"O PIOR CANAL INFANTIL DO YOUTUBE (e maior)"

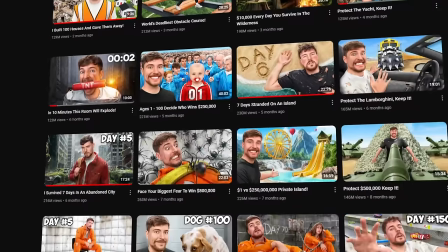[0:00]
Se vocês acham que o MrBeast é um youtuber que pensa literalmente cada segundo do vídeo pra prender o espectador Eu quero que vocês imaginem o maior canal infantil do
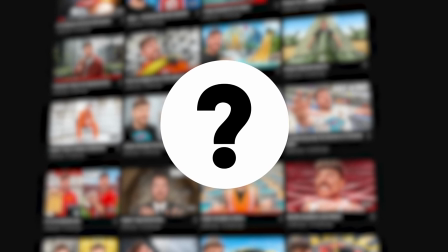[0:07]
mundo Obviamente eles não são o maior canal infantil de todos Por mera coincidência eles sabem exatamente como prender o seu público O que faz a gente chegar no público alvo deles, que no caso são crianças O que mais existe agora de relatos na gringa são de crianças que são absurdamente
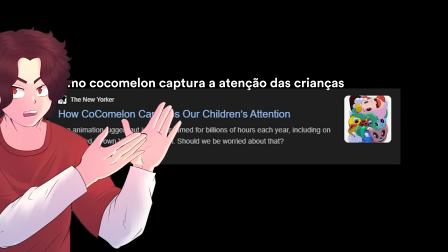[0:23]
viciadas no Cocomelon E o motivo tu pode pensar que põe conta de que eles são um ótimo canal Com conteúdo ótimo,
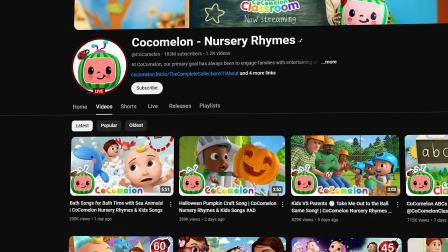[0:29]
como se fosse a nossa turma da Mônica, só que da gringa, mas será?
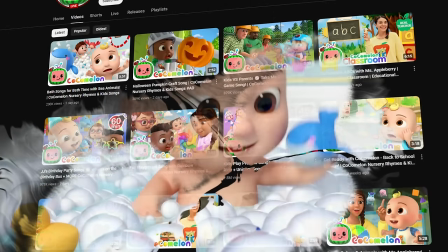[0:32]
Porque tem alguns estudos que mostram meio que o contrário disso Que comparam esse canal aí com o uso de nicotina E que causa os mesmos sintomas às crianças de quem tem DDH Uma expert postou falando o seguinte O pior show que uma criança pode assistir Primeiro motivo que a gente pode dar,
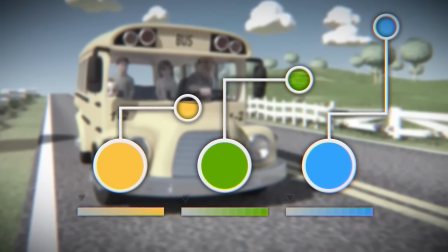[0:48]
por exemplo, são as cores Eles usam cores em saturação máxima possível pra ficar mais brilhante Esse tipo de saturação geralmente a gente vê,
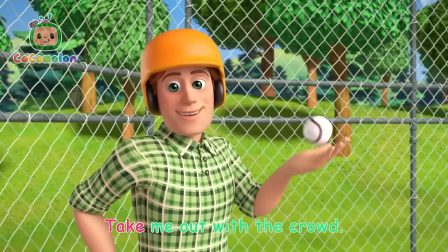[0:56]
por exemplo, em notificações, sabe, pra chamar a nossa atenção. Então, imagina um desenho inteiro onde a saturação tá chamando muito a atenção mesmo.
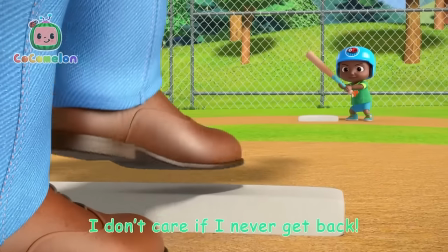[1:05]
Tem muito relato que as crianças não prestam simplesmente atenção e mais nada só no vídeo da Cocomelo que tá passando.
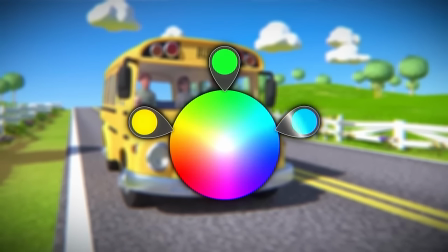[1:11]
Tirando que o uso das cores também são escolhidas pra ficarem contrastando uma com as outras. O que é o contrário de vários desenhos que, por exemplo, podem usar uma paleta de cores reduzidas.
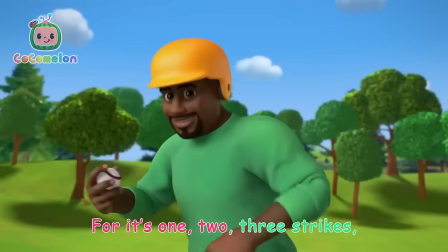[1:20]
Até mesmo pra diminuir o tanto de estímulo visual.
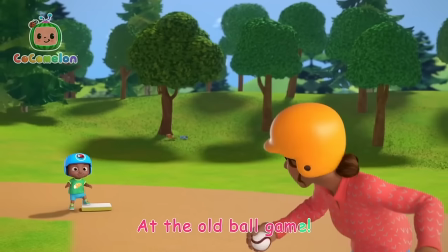[1:23]
Só que a Cocomelo procura todos os tipos de estímulos possíveis que a gente tá falando sobre, até por exemplo, olha só, colocar uma legenda com um karaokê.
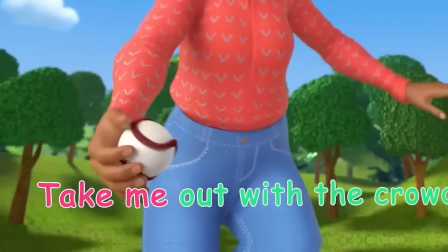[1:31]
Entretanto, a gente tem que pensar que as crianças que assistem esse tipo de vídeo, obviamente, elas não sabem nem ler.
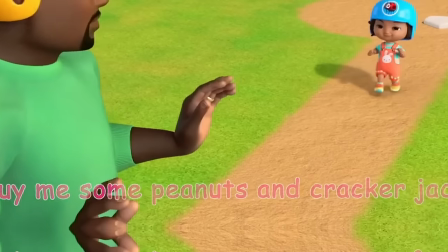[1:36]
É óbvio que é só mais uma estratégia de retenção, até porque passa tão rápido ali que uma criança que tá aprendendo a ler também nunca vai saber, sabe?
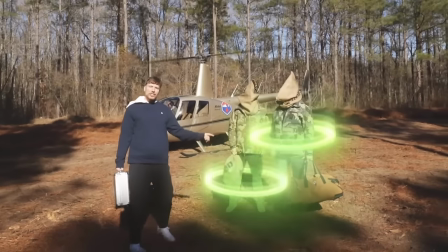[1:44]
E nisso, a gente chega também nos cortes absurdos. Assistindo um vídeo do Mr. Bicho ou de algum canal de vlog, tu deve saber que a tela não fica parada assim por muitos segundos.
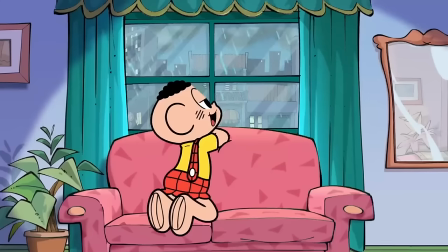[1:52]
Se tu reparar, tá sempre mudando e sempre tem alguma coisa acontecendo. Nos desenhos que a gente via antigamente, se tu for pensar a turma da Mônica, sabe?
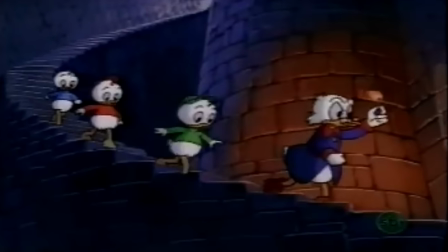[2:00]
Tio Patinhas ou qualquer coisa assim, mesmo ele sendo 3D. A câmera ficava parada enquanto os personagens meio que ficavam interagindo assim.
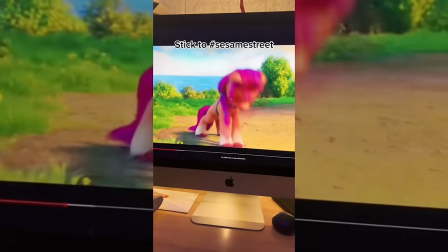[2:07]
E esse TikToker aqui, que estuda o cérebro, ele percebeu que no desenho My Little Pony os cortes eram mais ou menos a cada 6 segundos.
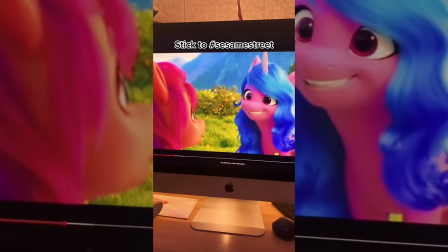[2:14]
E então, ele resolveu contar a cada quantos segundos que eram os cortes e mudança de câmera nos vídeos da Cocomelon.
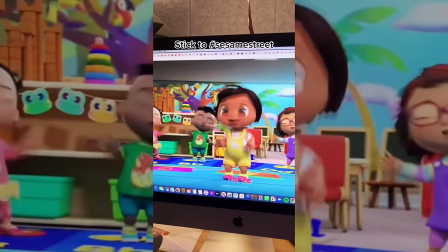[2:20]
E olha, isso aqui, ele mal consegue falar até 2 segundos todas as vezes.
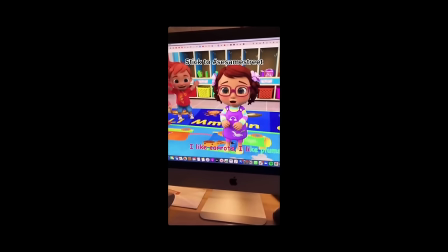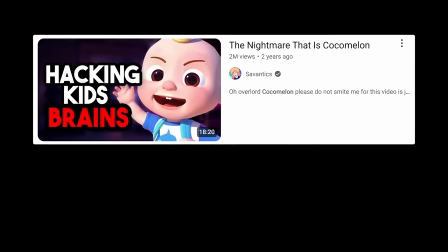[2:36]
Esse outro youtuber também fez um estudo sobre várias animações, e olha esses números porque eles são bem assustadores,
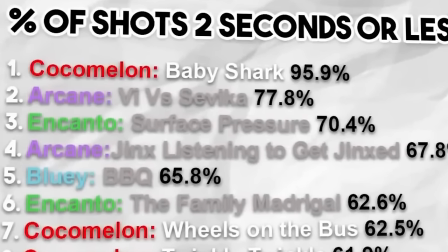[2:41]
que 95% das cenas do Cocomelon tem menos de 2 segundos.
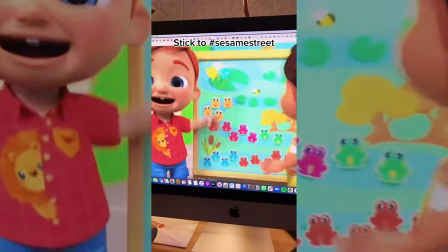[2:46]
Ou seja, é um monte de corte, um monte de coisa acontecendo, O David vai tá passando aí na tela, cara, na edição com certeza com o vídeo deles E vocês vão perceber,
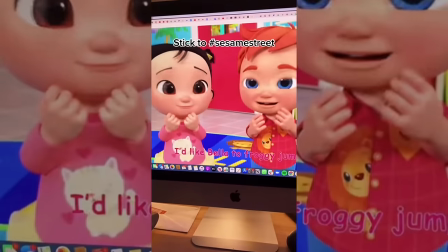[2:54]
sabe, começar a perceber o quanto o Tenzin é meio assustador Um vídeo desses consegue prender facilmente um adulto de tão viciante
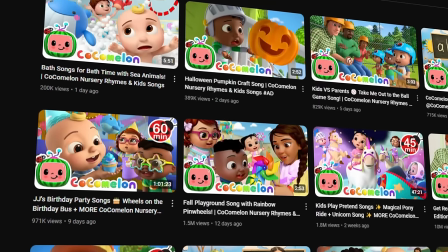[3:01]
Natoshi, mas por que que isso faz mal se a criança tá assistindo e o pai tá de boa ali, cara?
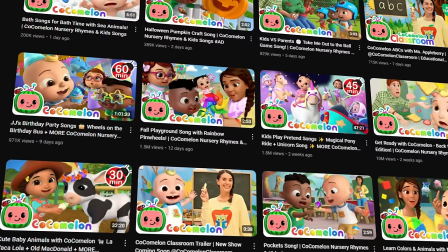[3:06]
Então, a gente vai chegar nisso, cara, eu só vou mostrar que isso aí também é só uma parte do absurdo completo Eu sou o papaizinho recente,
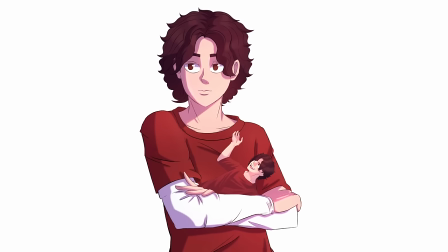[3:13]
cara, você sabe, eu quero falar sobre esse assunto em especial Porque eu percebo que a maioria dos pais e também das mães,
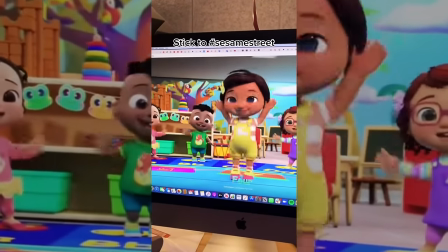[3:18]
até mesmo por não saber, mas eles acabam colocando seus filhos pra assistir essas coisas. E eles acabam virando realmente um zumbicinho ali, cara.
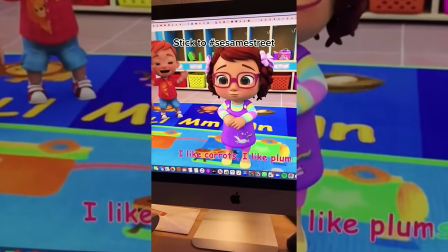[3:26]
Tendo um monte de problemas psicológicos, sabe? Que os pais ficam se perguntando, nossa, como que isso aqui aconteceu?
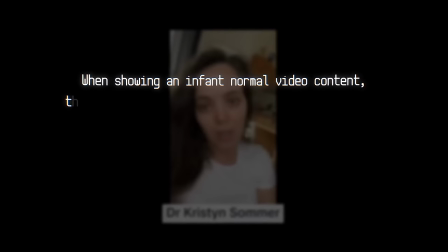[3:31]
E olha isso aqui, colocar um bebê, colocar uma criança na frente de uma tela, presta atenção que se tu colocar aí um vídeo normal, a criança vai assistir cerca de 11% e pode ser que se distraia,
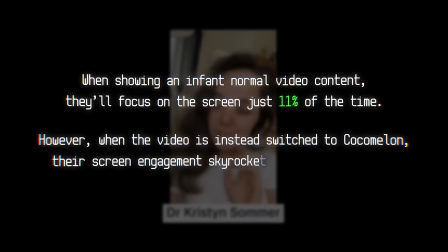[3:40]
sabe? Mas se tu colocando um vídeo do Cocomelon, Esse número de 11% sobe pra 80, isso aí chega a ser quase não natural, sabe?
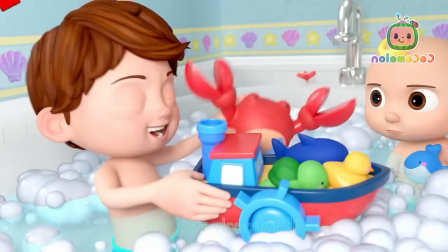[3:48]
A gente realmente tem que falar sobre isso mais a fundo.
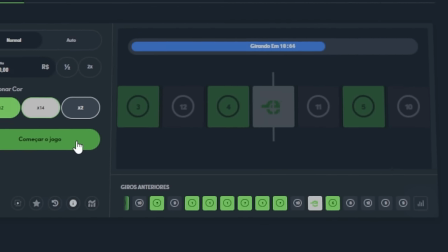[3:50]
Antes de continuar, tava caindo um monte de vezes aqui no preto na JohnBet e no jogo Double, então eu pensei que ia cair mais uma vez e joguei um casinho, mano, na loucura.
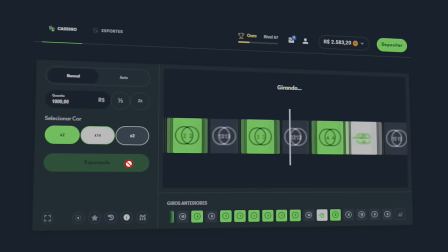[3:58]
No branco multiplica por 14, então imagina só, e eu girei aqui, gente, e realmente caiu no preto.
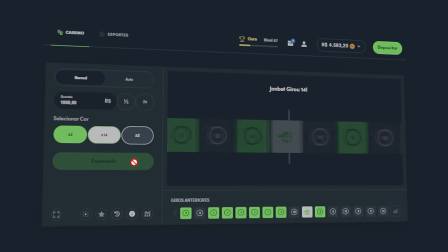[4:03]
Quem jogou no verde perdeu, porque é assim que funciona, então eu não tenho como prever, e essa aqui é a parceira do canal JohnBet.